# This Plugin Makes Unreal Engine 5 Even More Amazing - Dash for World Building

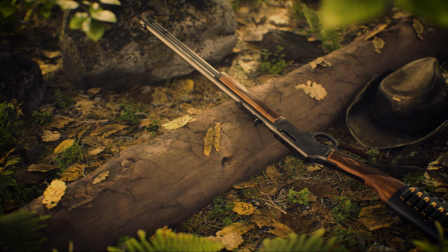Hey everyone, Josh Powers for Polygon Flow. And in today's video, we're going to go over how I created this scene inspired by William Fauché. So let's get to it. So I'm going to start here with a simple displaced terrain and texture.
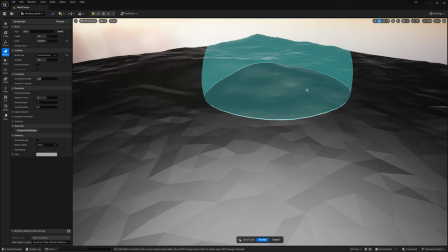You could build this using the modeling program of your choice, Unreal's built-in modeling tools, or even creating a small terrain with Dash.
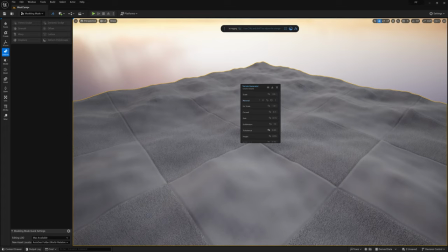And in this case,
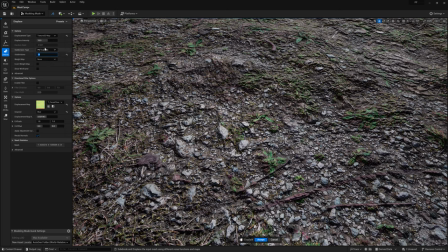I also used the Megascan surface to displace the mesh to give it a bit of undulation so that it wasn't a perfectly smooth surface.
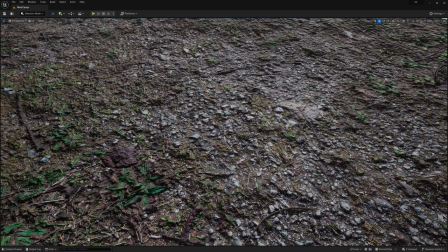So the first thing we'll want to do is place a log in the scene, since the rifle, which is the focal point, will be propped up against it. So we'll go ahead and open up Dash, and then open the content library.
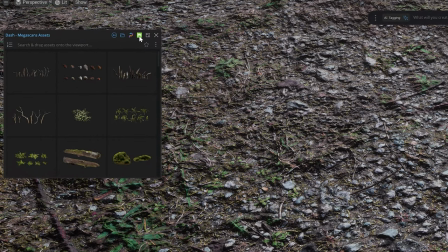We'll make sure that we're on the Megascans menu, and then search for a log.
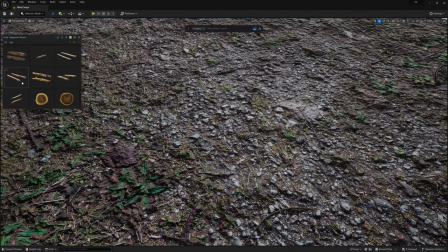Because this scene will have a lot of really busy detail on the forest floor when we're finished, I want to go with a fairly simple log that is a bit smoother looking.
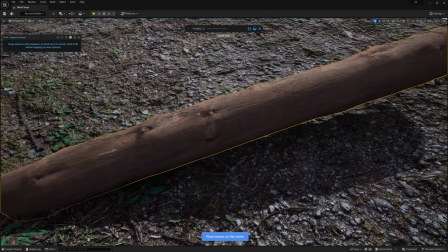So we'll drag and drop this one into the scene and move, scale, and rotate it into position using Dash's placement tool.
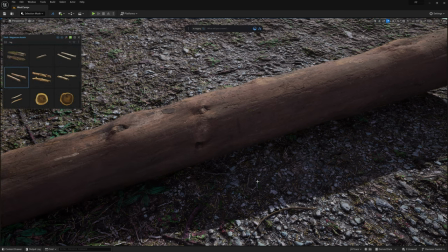I want to get a jump on the camera work since I'm going to only detail out the parts of the scene I'll see in this frame.
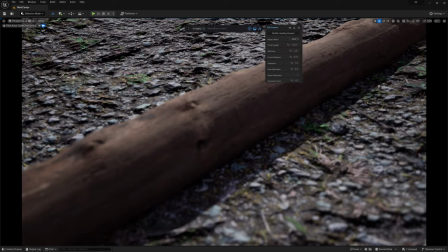So I'll add a new camera through Dash's prompt bar, and then move it roughly into the position I want for this particular shot.
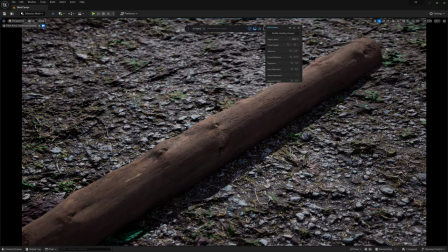And before I move on, I'll go to the camera settings and change the focal length to 50mm to get a nice and up close angle.
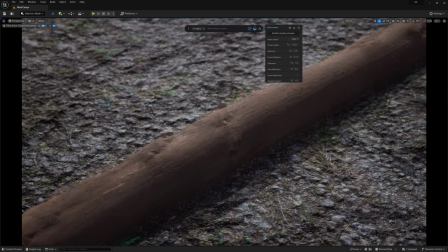And then I'll play with the position a little more until I'm happy with where it is. And we'll come back for the other settings a bit later.
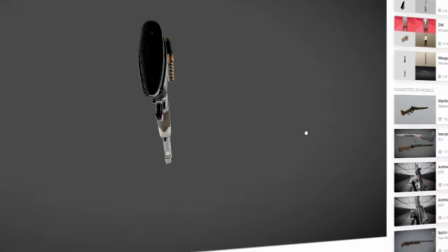Alright, let's go ahead and place the rifle. This is a free model I got off Sketchfab, which of course will be linked in the comments below.
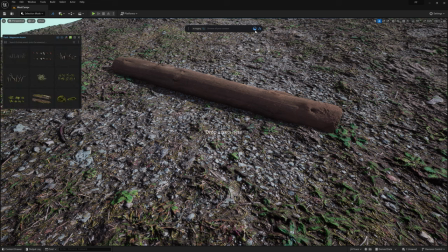Using Dash's new AI tagging system,
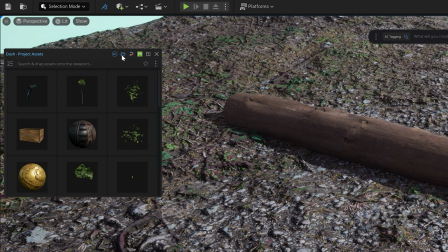I'm able to simply go to my Custom Assets tab in the Content Library and type Gun, and right here you can see that the model is ready to go. Now I can drag it into the scene.
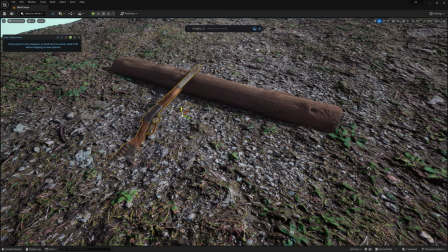I'll go ahead and place the rifle so that it's leaning up against the log, and once I'm pretty happy with where it's positioned,
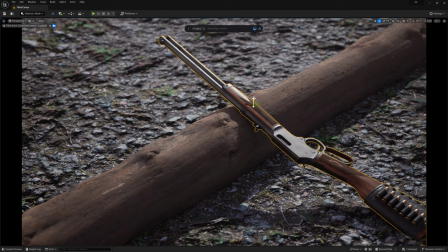I'll go ahead and switch back to my camera to fine-tune the placement so it looks best from the camera's perspective.
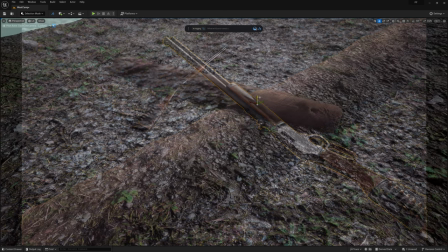And I do the same thing with the hat, which I also downloaded for free from Sketchfab.
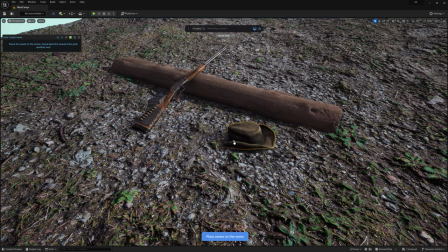Again, the AI tagging system makes asset management incredibly easy in Dash with minimal effort.
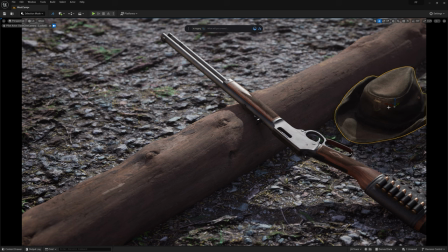It's truly a game-changing system I wish I'd had access to all my career.
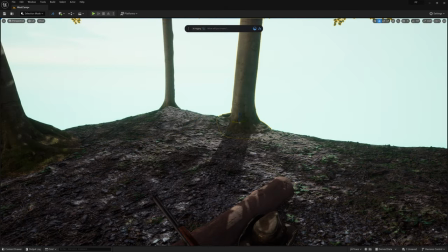I also went ahead and added a few trees.
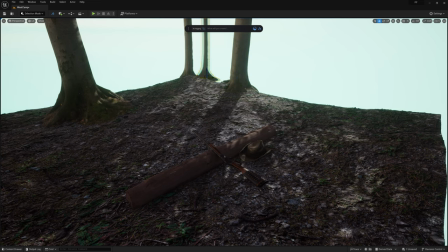Though these trees will not be visible in frame, they do act as an important light blocker to give the darker, flatter look I'm going for with this shot.
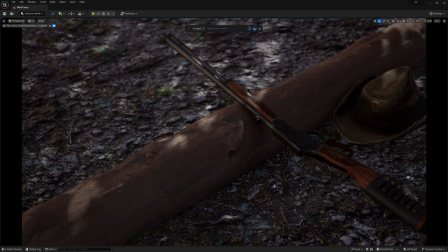Alright, for the most part, we can go ahead and stay locked into our camera's perspective now, since the majority of the assets will be placed with this view in mind. And what I want to add now is a nice rock or two up here.
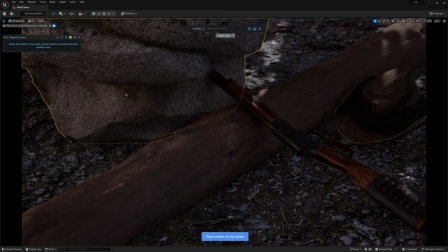This will become especially important as the ground gets busier with various details, because it'll fight against the rifle's barrel hanging past the log.
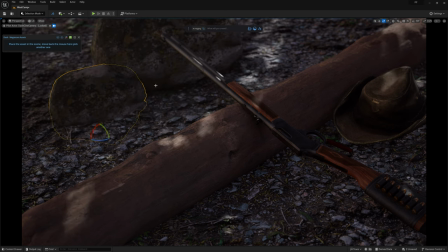Adding a rock or two here will create a nice backdrop to give a good contrast between the barrel and the background. And honestly, that's about all we need to do for hand placing assets for now. We'll come back in the end to add a few more touches, but for now it's time to scatter some assets,
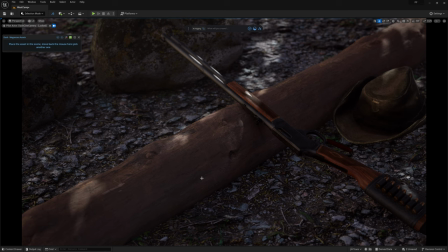including an amazing new feature that you might not be familiar with. If you've used Dash for any time, I don't need to tell you how powerful the scatter feature is. So let's go ahead and search for some Megascans assets to start scattering.
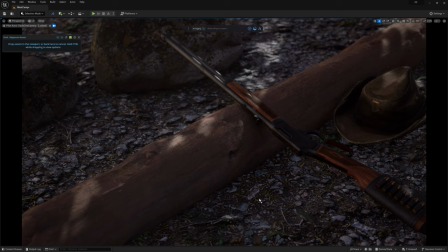We'll start with this one here by dragging it out under the scene, and while holding down Control, I'll let off the mouse button and this menu will pop up. And I'll go ahead and select the scatter option. Then it's just a matter of tweaking the settings to get the results we want.
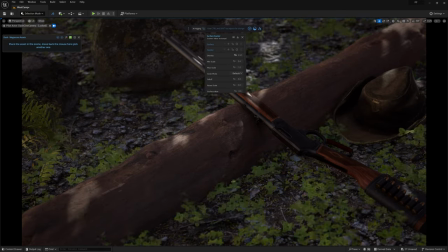As always, I like to build up my scenes in layers.